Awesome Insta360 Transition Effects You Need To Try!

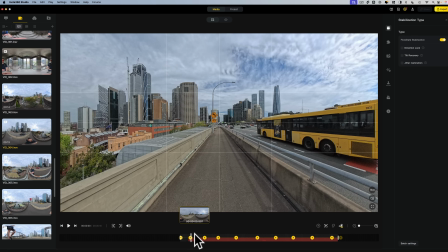521s
So going on from my previous transition,
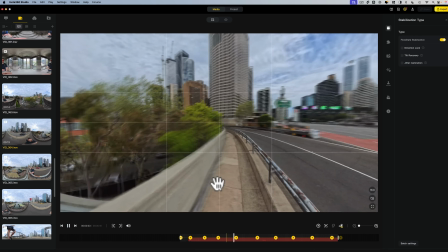523s
I basically just walked along this pathway here for about 5 minutes and sped it up in Insta360 Studio.
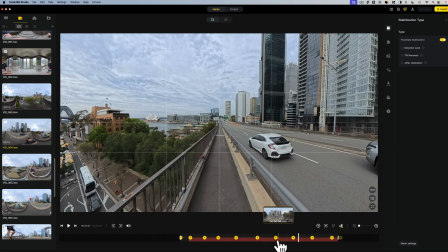531s
As you can see, I've set keyframes along the way in order to keep the horizon dead centered in the middle of my grid.
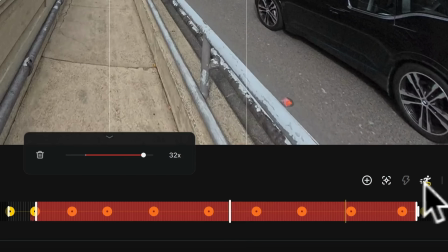537s
I've also sped this one up to 32 times speed with the motion ND effect on.
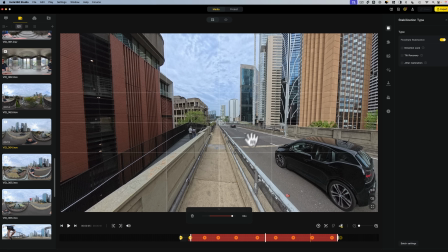542s
And that's it, nothing fancy aside from a standard motion blur. But the real magic in this one is going to be matching this shot with our next shot, so it blends in seamlessly.
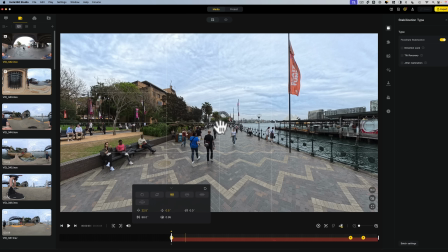551s
Here's the next shot, and again, you want to try and match the framing as closely as possible in order for this transition to feel extra smooth.
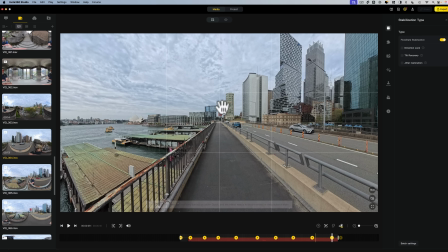559s
So if we go to the end of the previous hyperlapse, we've got an ultra wide shot with a path in front of us.
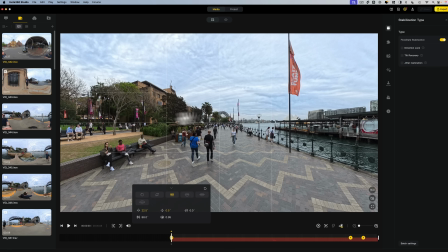565s
And now with the first frame of this hyperlapse, we've got an ultra wide shot with a path in front of us. It does also help if you're moving in a somewhat straight direction with the hyperlapse transition in order for the shots to transition together without it feeling super bumpy.
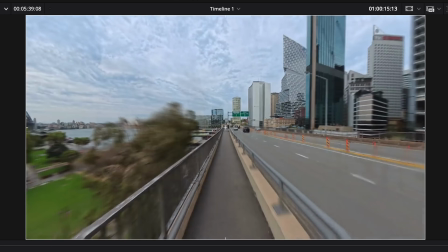578s
And again, here in DaVinci Resolve, all I'm doing is adding a simple cross dissolve, which transitions the 2 shots so seamlessly with some help from a whoosh sound effect.
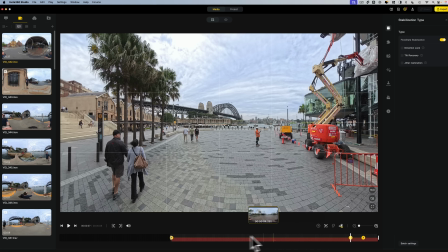590s
Now I think you can probably guess how the sky transition is achieved. So here at the end of my previous hyperlapse, I've keyframed the shot so it goes up.
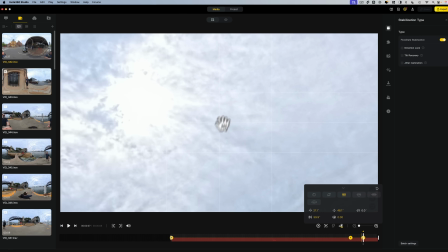599s
And in this second keyframe here, I've chosen a perspective that is all sky and nothing else.
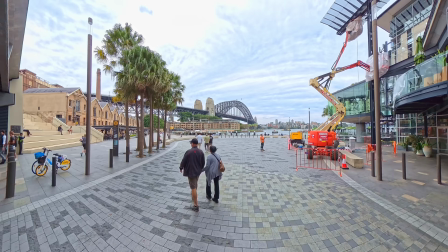605s
This is because in the next shot, I'm going to match this exact framing to start it. To achieve this one, there's not a whole lot you need to do in terms of filming.
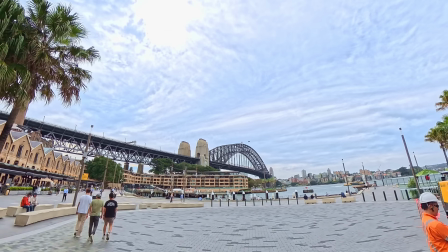613s
Just make sure you've got an open sky above you, which will be the case with most outdoor shots.
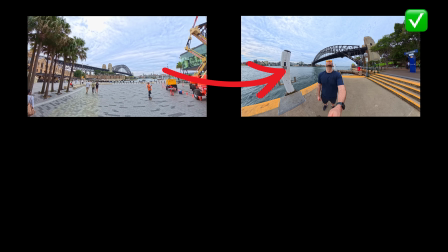617s
You'll just want to make sure, however, that you're transitioning from the same type of sky sky, like overcast sky to overcast sky, and not overcast to blue sky.
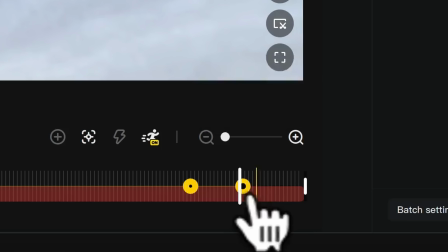626s
Then I've left about a second of extra footage at the end in order to add that transition in DaVinci.
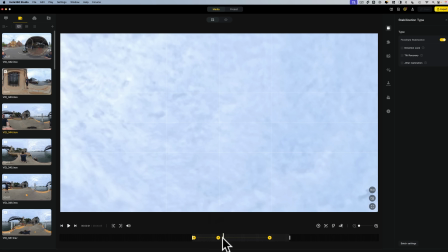631s
Now here with my second shot, again, I've got that 1 to 2 seconds of overlap, which is just a plain white sky.
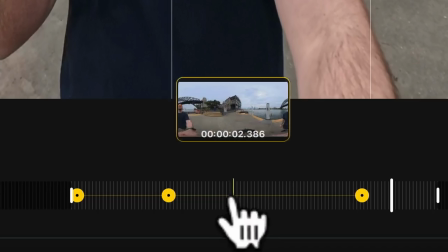637s
And then I transition down into a shot of me. If you click the line between two keyframes, you can give the movement character.
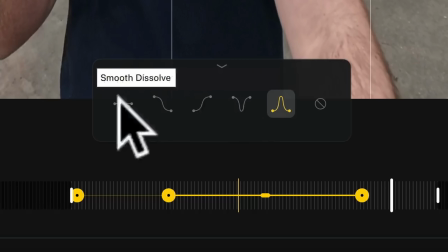644s
I chose fade in, fade out for this one. So definitely experiment with these animations if it fits.
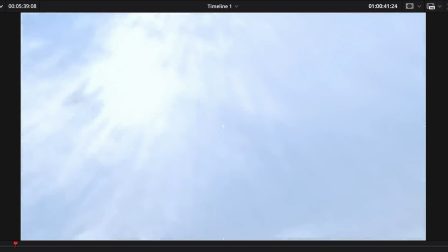649s
All right, here are the two clips in DaVinci, and the transition frames are pretty similar, but not totally.
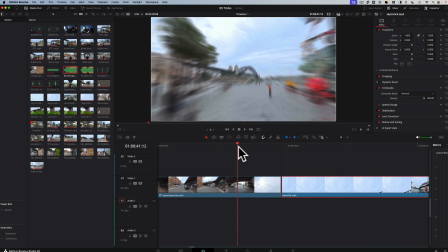655s
So we'll need to put in some extra work to create the magic here. The first thing I think I'm gonna do is minimize the amount of time that it holds on the sky.
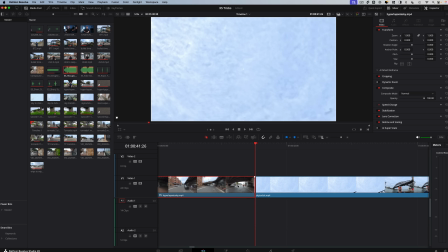663s
So I'm going to ripple edit right here and ripple edit left on this one.
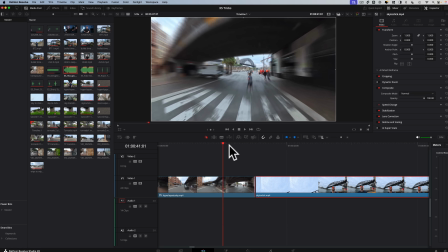668s
So as soon as the movement starts, I'm going to cut there. So now let's watch this back. Not bad.
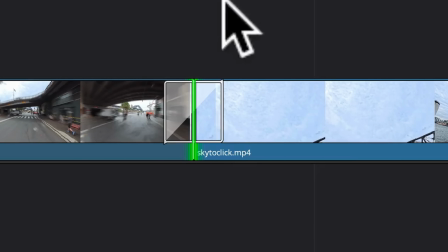676s
It's always good to experiment with adding a cross dissolve, although it may not always be the best choice since that hard cut did already work pretty well as is.
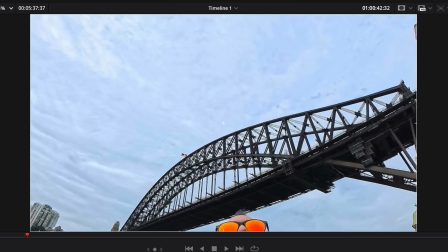685s
So let's watch it back. Yeah, to me that worked really well.
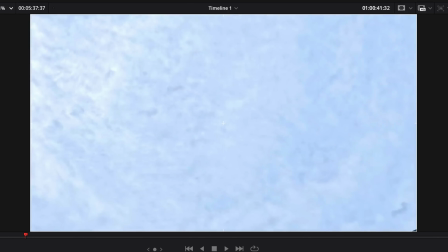690s
If I hover over the middle point here in between the shots,
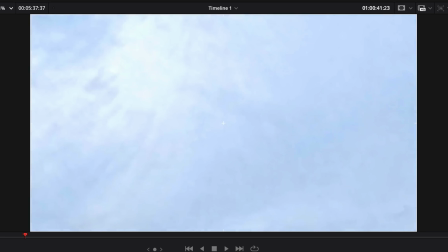693s
you'll see the sky frames now look so similar with that cross dissolve that the viewer just will not notice this. So if you're ever stuck in the future for transition ideas, try panning up to the sky and then panning down. Simple tricks work wonders.
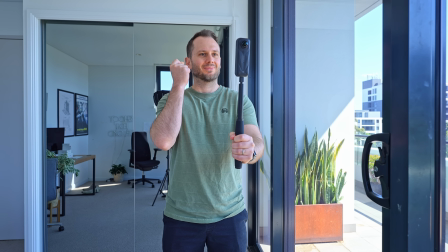710s
Press record, click, and then at a different location, repeat the process.
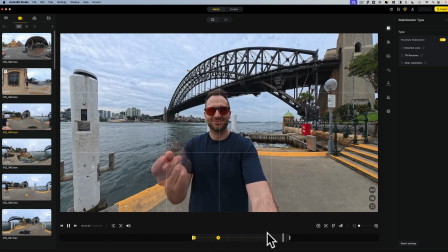715s
Now with the click transition, there isn't a whole lot of magic to it. At least on the Insta360 Studio side, all you need to do is reframe your shot to a frame you like and make sure your clicking hand is visible.
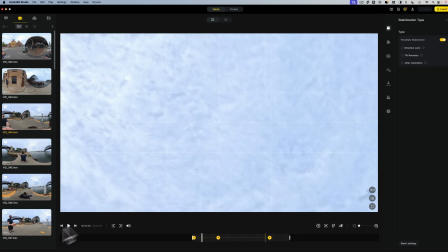726s
So go ahead and do that for as many other shots as you want to transition between.
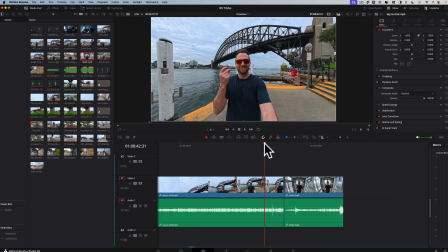731s
When you import these shots into DaVinci Resolve, they're actually going to be surprisingly easy to cut together, especially if you export your clips with sound.
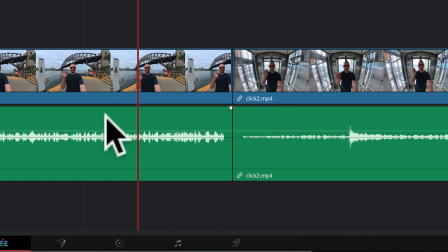737s
If we zoom in nice and close here, you can see the two clicks are here and here.
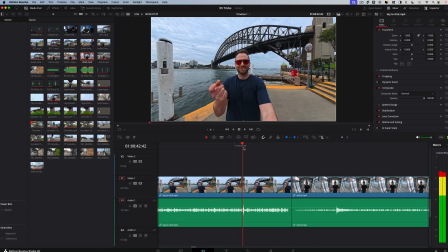742s
So all we need to do is trim this shot so it's just before the click.
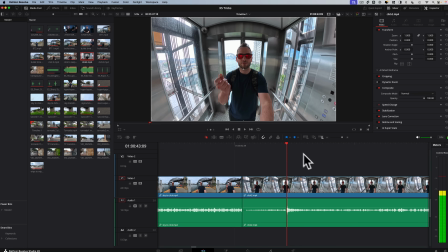747s
So I'm going to hit W on the keyboard, and then here with the second shot, I'm going to transition just before the click happens.
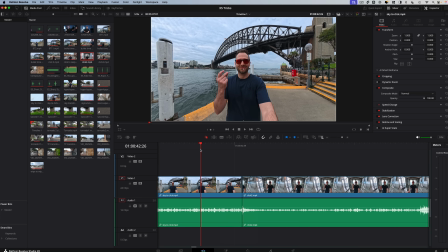753s
Now when we watch that back, so that's a bit of a fun one if you're a fun person, which I'm not really, but I like to pretend.
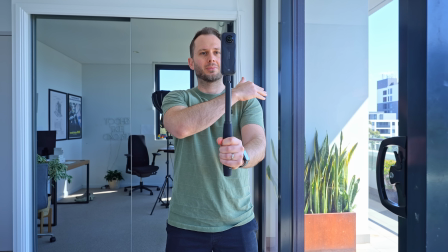770s
When filming the swipe shot, again, it's super simple. All you need to do is be in plain sight of your camera and swipe across from left to right or right to left.
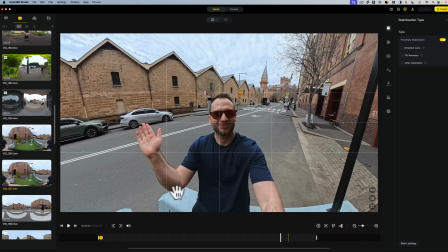779s
Just make sure it's the same direction with every shot you're doing. Now here's where the trickery begins. I've got the shot here in Insta360 Studio and I've set my first keyframe. I'm going to move the timeline to the point where I'm making this motion. I'm going to go frame by frame until my hand is just past my face.
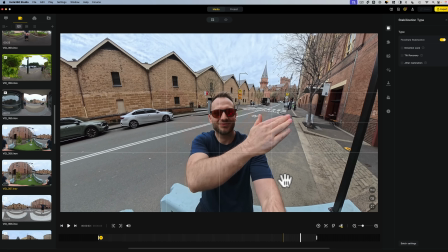797s
It's not before, it's not a lot after, it's just past my face, which is here. Now I'll set a keyframe. Now I'll play the video forward to the end. Not far, this is less than a second here.
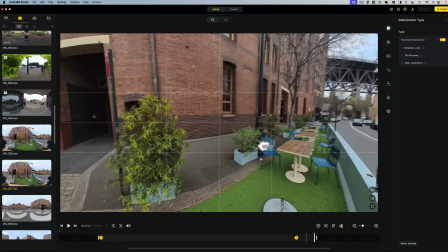807s
And now I'm going to move the field of view 180 degrees and set another keyframe.
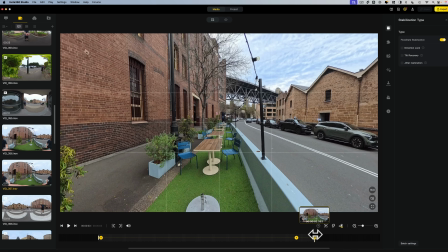812s
Now when we play this back, it looks like I just hit the camera.
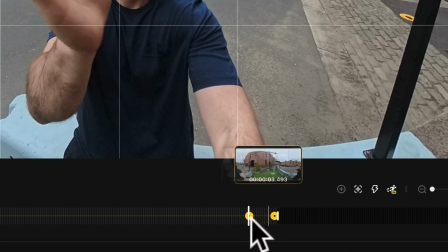816s
Now I would recommend adding a little bit of motion blur in between these two final keyframes to make it extra dramatic. So I'm going to select time shift and I'm only going to set that to 2 times speed with the motion blur effect on, but doing it will just give that dramatic effect.
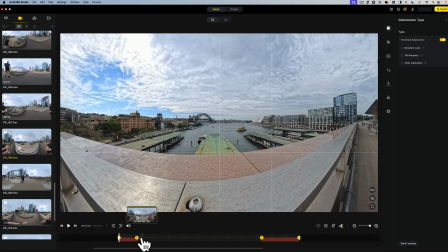831s
Now here with the shot I'm transitioning into, you guessed it, it's going to be the opposite of that.
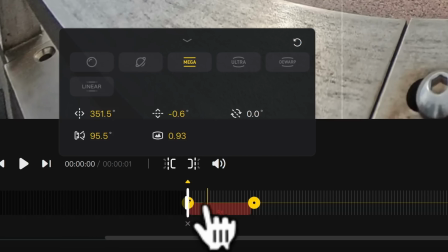836s
So we're transitioning in with the spin. Again, we're turning 180 degrees between keyframe 1 and keyframe 2.
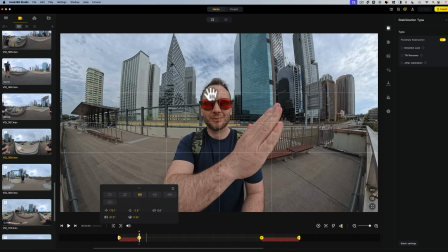843s
Where my hand is just past the center point. And I've also added a bit of speed in here to speed it up.
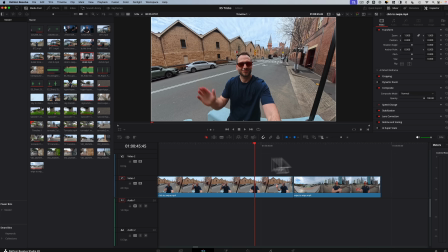849s
Now when we play that back, we have a whip pan to normal motion. Now in DaVinci Resolve, all we need to do is perform our trickery by syncing these up a bit better.
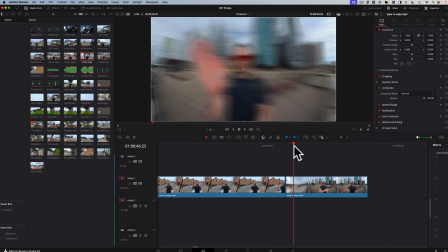857s
You'll just want to make sure your hand is in the same position from shot to shot. So in my second one, I'm going to start it here and press Q. Let's look at that. And that transitioned so much better. So again, it's a game of trickery. The trick that you're performing isn't always obvious and it might not always work straight away. But with a bit of tweaking and moving frames left and right, adding transitions, shortening them, lengthening them, eventually you'll find the perfect combination that will create that perfectly seamless transition.
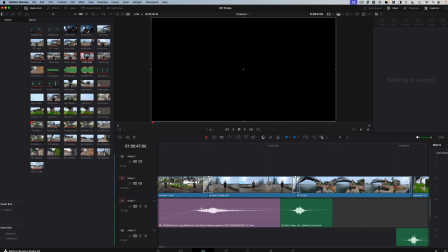887s
Now the final thing I did here in DaVinci Resolve to help sell these transitions a bit better was add whoosh sound effects.
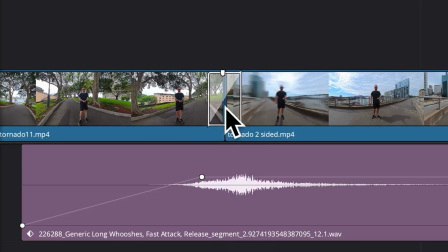893s
Right at the point where the transition is, especially if you're making a cross dissolve,
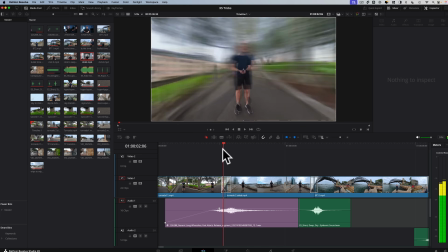898s
or the transition type is like a whooshy motion blur kind of transition, that's when a whoosh sound effect is going to fit perfectly.
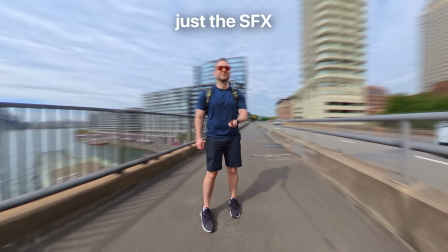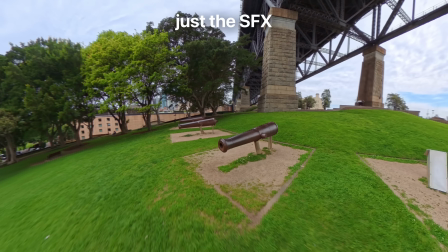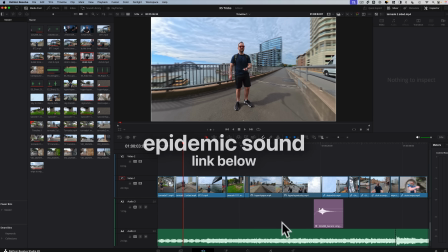917s
I got both the sound effects from this video and the music from Epidemic Sound, which I'll link below. Now, if you enjoyed this video and are keen to master your Insta360 camera as quickly as humanly possible, inside my 360 Video 101 course,
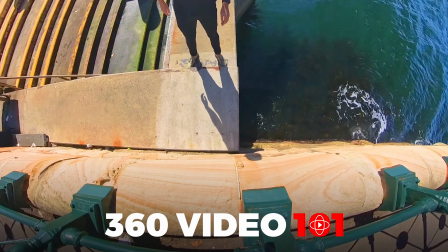932s
you can find countless lessons just like this one that will take you from 360 beginner to pro in a fraction of the time it will take watching scattered YouTube tutorials over months and years. If you're curious, you can learn more by following the link below. Now, if you've decided that you're now going to edit with DaVinci Resolve, since it is 100% free and it's a fully fledged video editor very similar to Premiere Pro or other paid editors, in this video here, I'll show you how to use it in just 12 minutes. So you can use it in combination with Insta360 Studio to create amazing edits completely for free.